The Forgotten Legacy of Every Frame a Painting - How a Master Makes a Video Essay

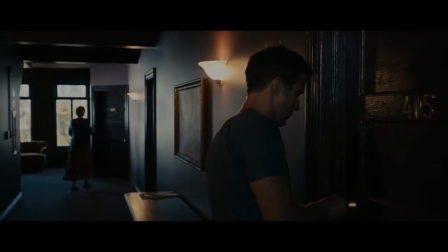(4:07)
But of course, there are other benefits to keeping videos short as well, such as allowing time to focus on editing.
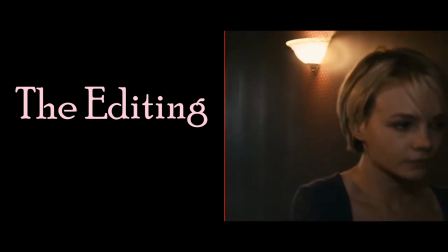(4:14)
And this is where every frame of painting really starts to shine.
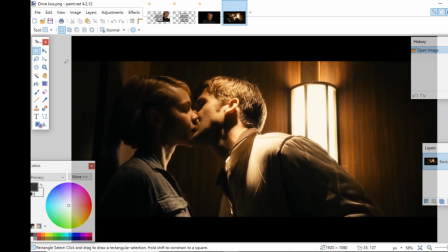(4:19)
But editing is complicated, so to make things simpler, let's divide editing into two kinds.
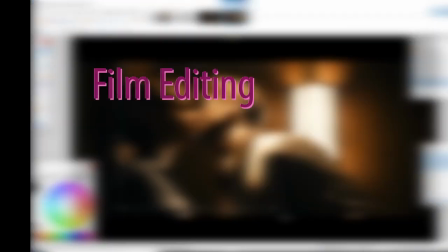(4:24)
We'll call them film editing and YouTube editing.
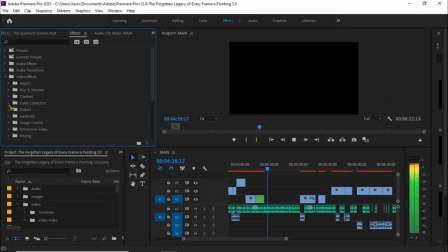(4:27)
YouTube editing is all about a mastery of software, understanding the tools at our disposal and knowing which ones will make the best impact.
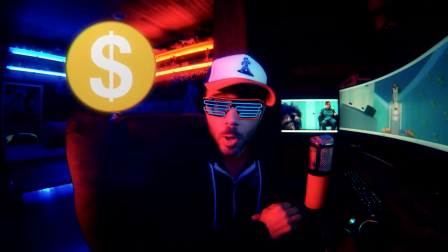(4:35)
This is the aspect of editing that a lot of YouTubers have gotten really good at, and the specific techniques they use can end up becoming part of their style.
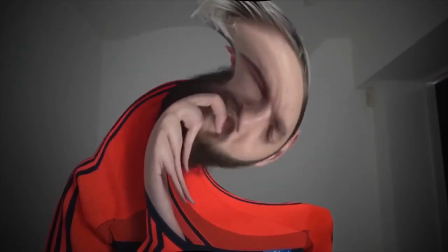(4:44)
But these are techniques that would never be used in a film, because film editing is much more invisible.
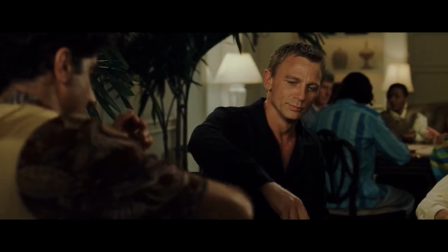(4:50)
Instead of being about software, it's about a mastery of rhythm, about knowing what footage to use and how to transition between them.
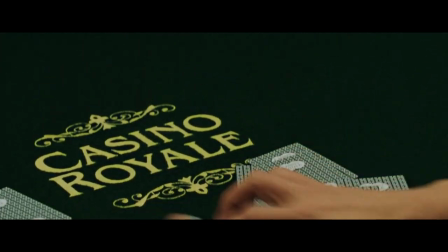(4:58)
It can seem simple, it is simple, but it is incredibly difficult to master.
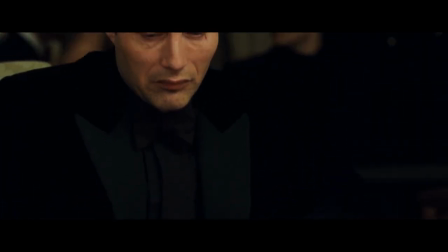(5:03)
Which by the way, every frame a painting has.
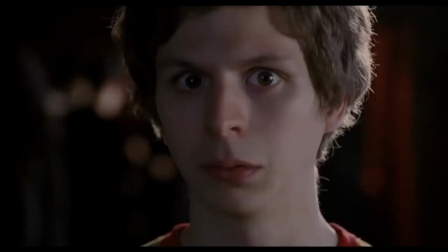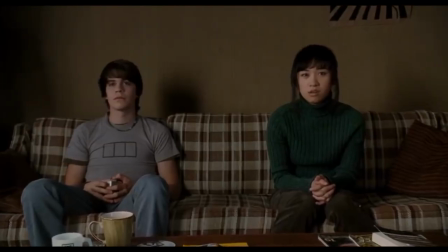(5:13)
This rhythm is where lesser creators fail. It starts with the script.
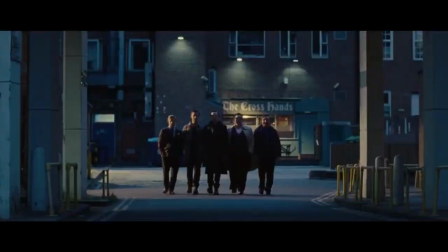(5:17)
By keeping their points short, every frame keeps us moving to new, interesting things, but it goes far beyond that.
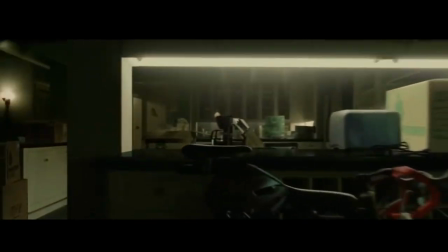(5:23)
Look at how they use film clips. The most boring way is for visual interest.
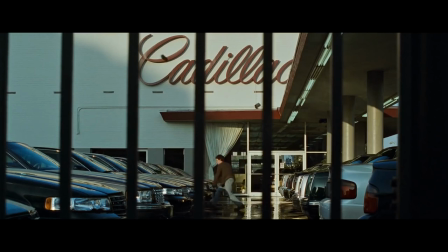(5:28)
We can't just have a black screen, so while Tony's talking about Fincher, we get clips of Fincher movies. This doesn't affect the rhythm at all, it's just a little more engaging.
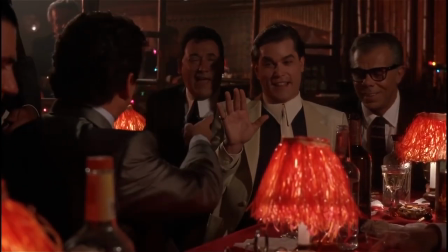(5:36)
But a more interesting and pragmatic way is using clips as examples. This is what stands out the most from every frame of painting.
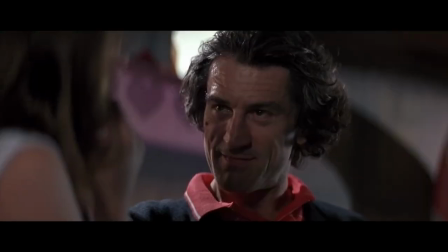(5:44)
In some examples, the clips just play in the background as he talks.
To make a creepy scene even creepier, to show us love at first sight.
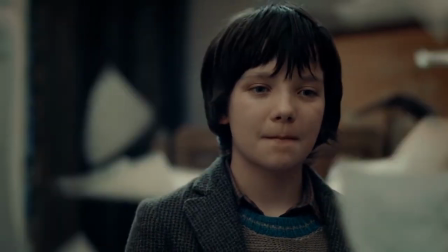(5:51)
These don't affect the rhythm much, but in others, they bring in sound so you can experience it yourself.
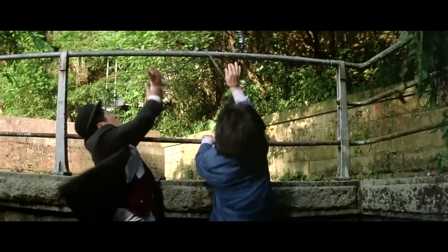(6:00)
And every frame has to be careful. So if you pay attention, you'll notice that each clip with sound is almost always just a few seconds.
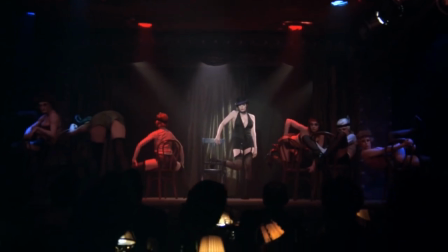(6:10)
And because of how these clips affect the rhythm, every frame makes sure to pace them accordingly. Notice how they space out no sound clips and those with sound.
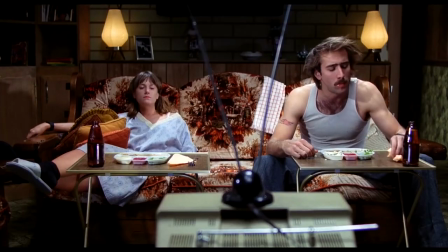(6:18) Or a little more rundown.
No sound.
Whether our characters have very little money.
No sound.
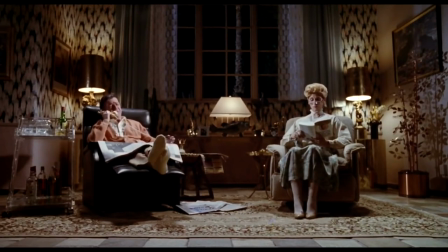(6:24) Or plenty of it.
Sound.
You can't sell leaf tables and no chairs. Chairs you got a dinette set.
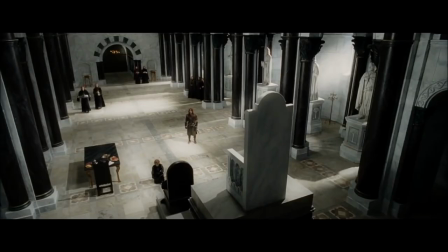(6:29) No chairs you got dick. The head of the monarchy.
No sound.
The captain of the ship.
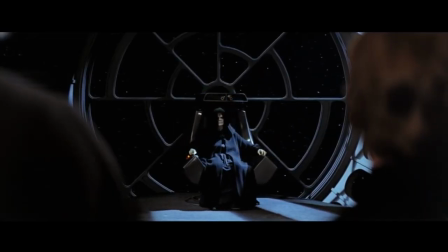(6:34)
No sound.
Or the ruler of the whole empire.
Rhythm.
Welcome young Skywalker.
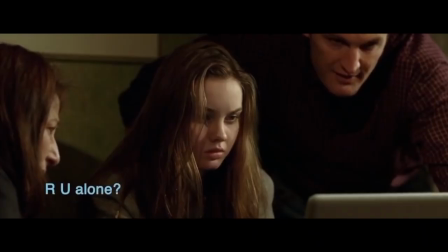(6:41)
This is fascinating to me. While they're primarily here to support his points, these clips end up driving the pace, the rhythm.
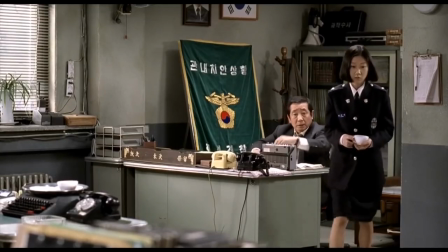(6:48)
Every frame knew this and made sure to use it to their advantage. Here, in the intro to In Praise of Chairs, this clip is pure rhythm. Sure, there's a chair in the shot, but there's nothing in the script to signal that a clip needs to be here.
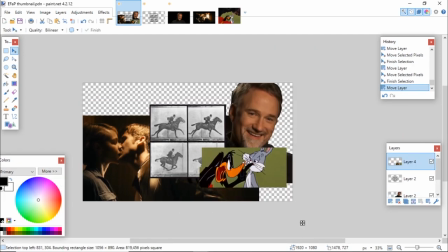(7:03)
It's just a fun way to segue into my last point. Which is, that the single most important concept to learn from every frame of painting? It's not the writing, and it's not the editing.
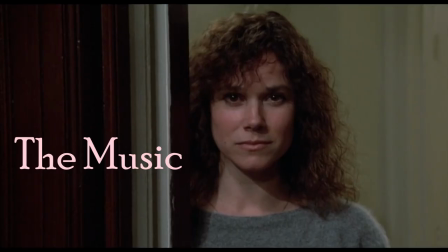(7:18)
It's...
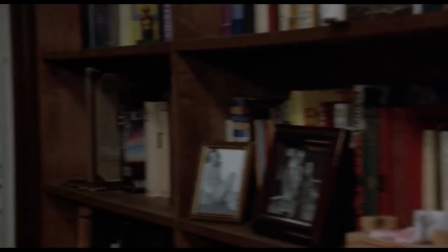(7:23)
Music is insane.
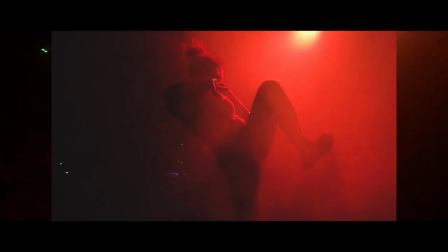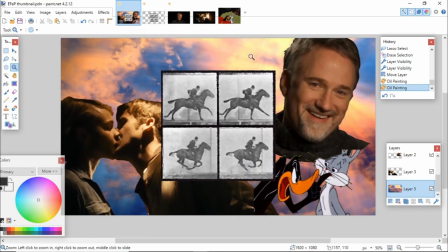(7:31)
It is far too complicated for me to fully understand, so let's focus on three aspects that we need to think about when using music in a video. For video essays, the first thing to think about is the energy.
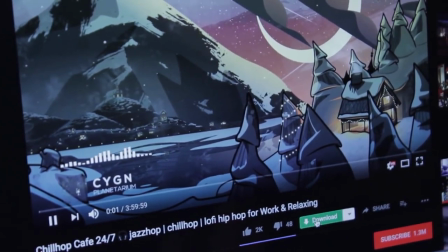(7:42)
There's this joke slash criticism that video essays just throw lo-fi hip-hop into the background, but it's for good reason.
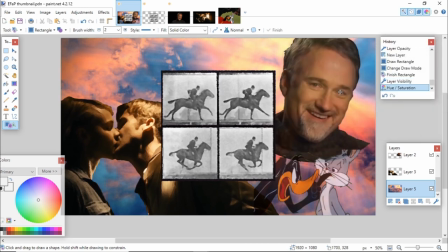(7:49)
Lo-fi hip-hop sets a really good energy for a video essay. If our music is too much, we won't be able to keep up, but if it's too slow, the audience is going to fall asleep.
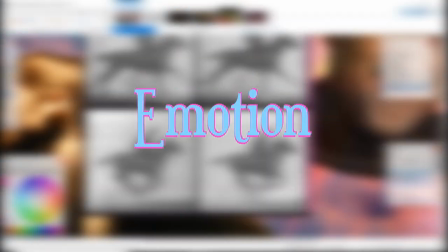(7:59)
And transitioning into our second concept, lo-fi hip-hop also keeps things emotion neutral, which is really hard to do with music.
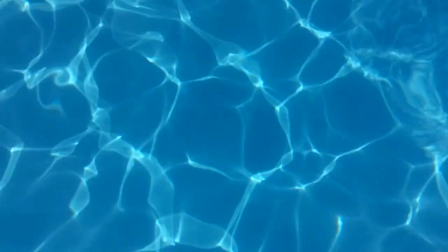(8:06)
Music is inherently emotional, and while a little emotion can be effective, it's really easy for it to come across as corny and cheap.